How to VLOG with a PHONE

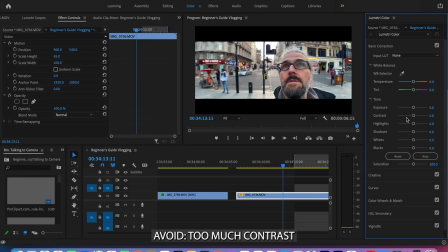One thing I've noticed some people do when grading smartphone footage is to crush the blacks even darker. And personally, I don't think that's a good look. And that's what makes smartphone video look less professional than footage from a regular camera.
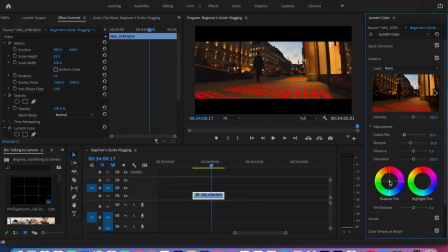Like I say, I just make small adjustments, and unless you're a skilled colorist, I recommend you do the same. The color of a video changes the mood of the video. One of the simplest ways to change the look of a clip is to use a tint. In fact, digital cameras are using a tint all the time.
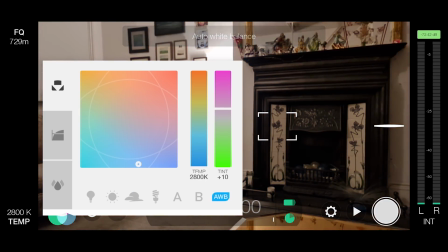If you've ever set white balance in a camera app or editing software, you will have seen a tint control. Adding a tint is a bit like placing a colored filter over your camera lens. It basically adds a touch of color to the whole frame, like a layer.
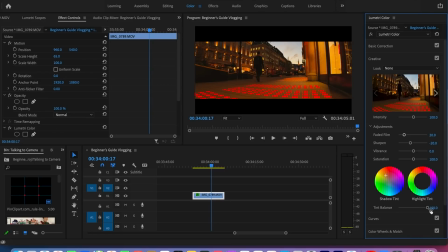A simple rule is that orange and red create a warm feel, while blue and green are cooler.
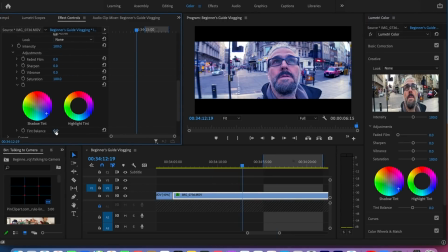Just add a touch. If you add too much, it just looks a bit weird. The general rule of all filmmaking is that if anything becomes distracting, then it's too much. If people looking at your video are thinking, wow, that's very orange, then you're not really doing it right.
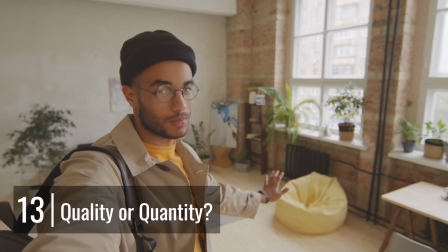If you're looking to build a following by vlogging, quality is really important.
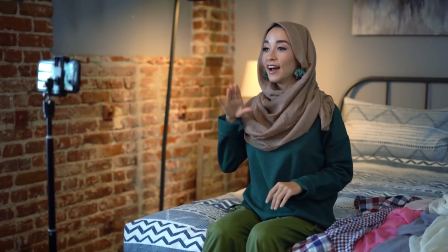And as more people turn to vlogging, the competition grows. This means we all have to up our game.
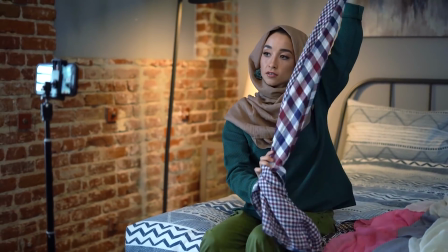I think with vlogging and social media, we can feel a pressure to produce tons of videos.
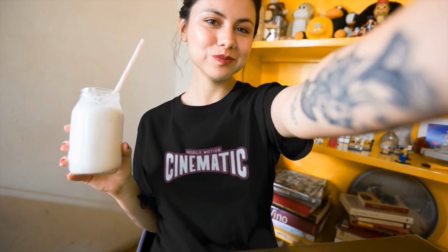When I publish a video, the views jump up briefly, followed by a gradual slide downwards again.
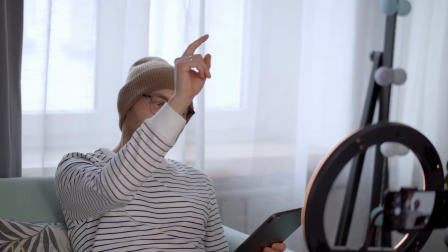And it's that slide which can make us feel like, oh my God, I've got to make another video quickly.
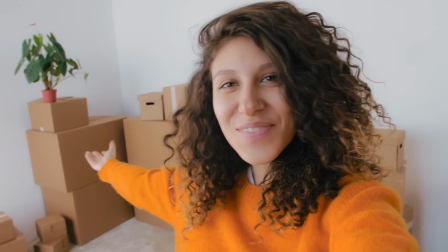Problem is, if you start to sacrifice the quality of your content to produce videos faster, your followers might stop watching your content.
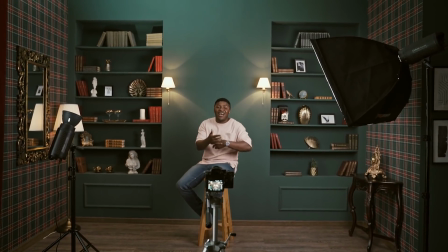Remember, it's all about holding the viewer's attention for as long as possible.
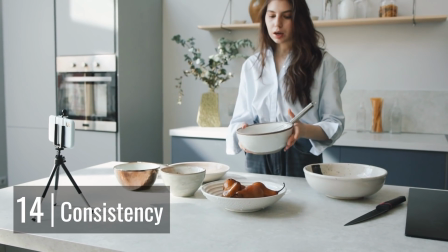Another important element to being a successful vlogger is consistency.
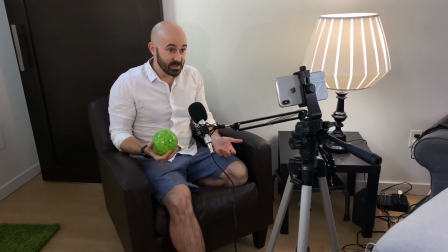For example, posting regular content.
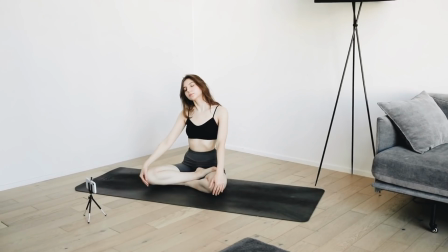Find the right pace for producing videos and stick to it, like one per week or one per month.
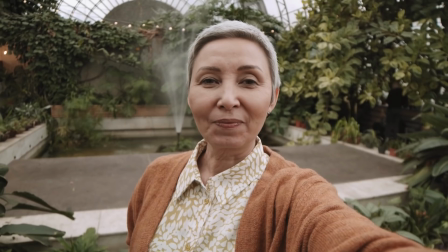It's up to you. But this is better than releasing 7 videos in a week and then nothing for 2 months.
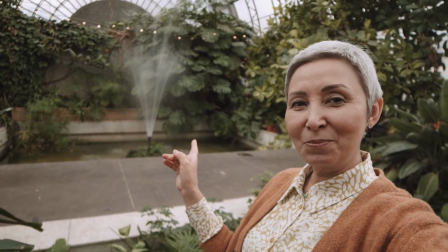Be consistent with the subject of your content as well. There are 2 basic reasons why people will watch your vlog.
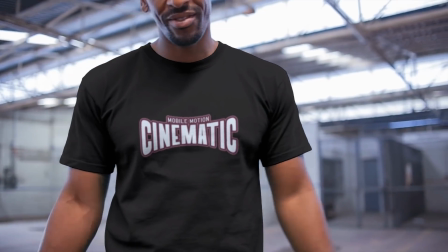1, to learn something about the subject, and 2, because they like you and your style.
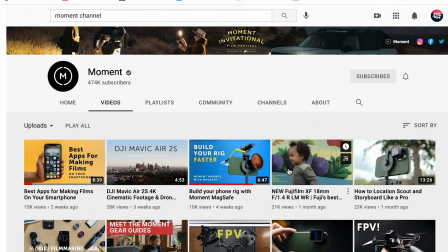Try to be consistent with the way you present your vlog. For example, on YouTube, thumbnails are one of the key factors to getting views.
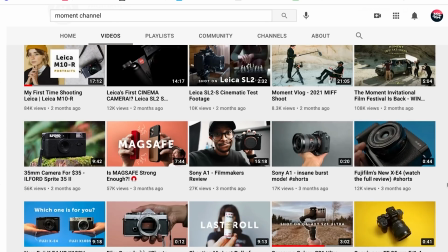If the thumbnail promises what someone is looking for, they're more likely to click it.
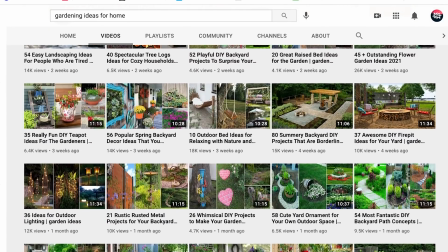But having a consistent thumbnail style as well means if someone watches one video and likes it,
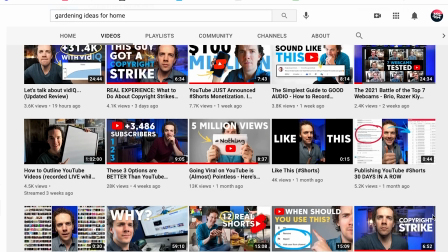they will more easily spot your other videos just from the thumbnail. Why do so many vloggers place themselves prominently in their thumbnails?
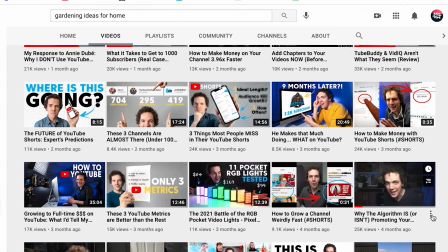Well, simply because it's easier for their subscribers to find their other videos.
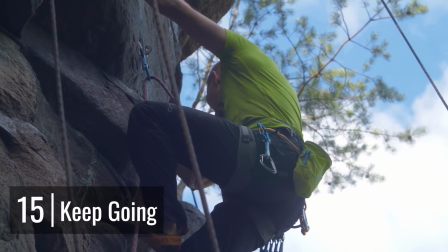So here's the most important thing for vlogging success. Start now and don't give up.
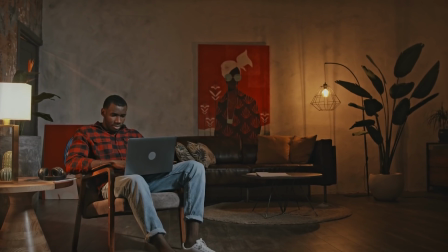Is that a thing? Or things? Anyway, some vloggers start and for some reason they're immediately successful.
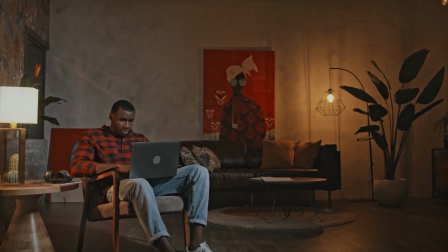Others work away for months before things start to take off. My advice is just get started.
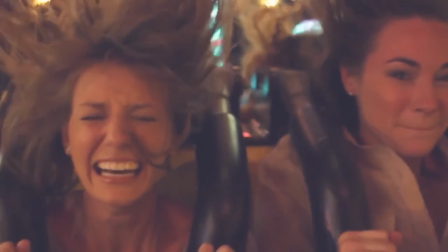Don't worry about getting things wrong or that your videos aren't perfect. Viewers are generally happy to come along with you for the ride.
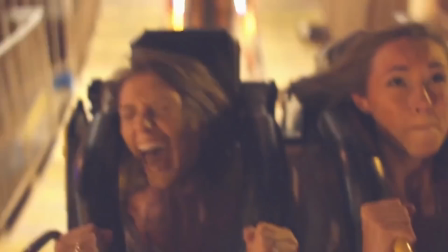Most likely they will enjoy the fact you're learning as you go because they can learn along with you.
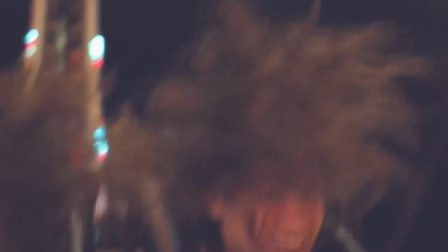Being a successful vlogger is all about bringing your followers and subscribers along with you for the journey.
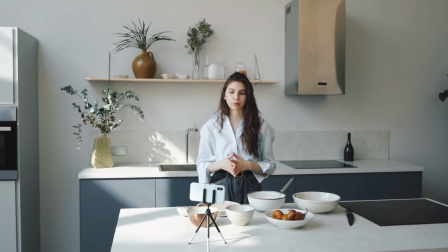So don't be afraid to invite people into your learning process.
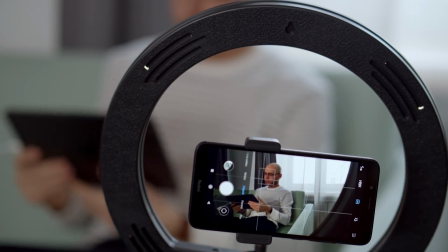Most people actually like the fact you're working things out as you go, as it makes your vlog more authentic.
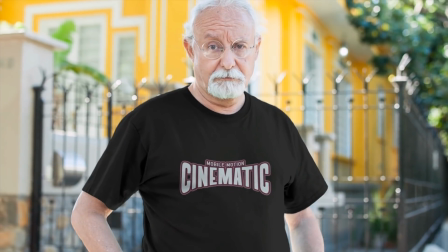Plus, they can learn along with you. So that's it for this video. I hope you found it useful.
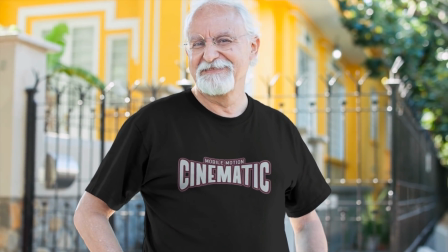Just a big thank you to all our members on Patreon.
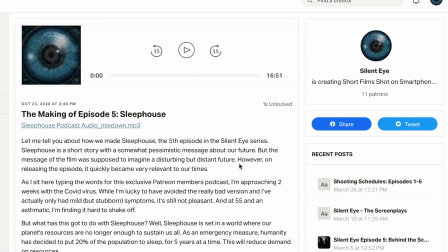On the Silent Eye Patreon, you can find podcasts, all the Silent Eye episodes, behind the scenes stuff. I'm adding new teaching materials all the time.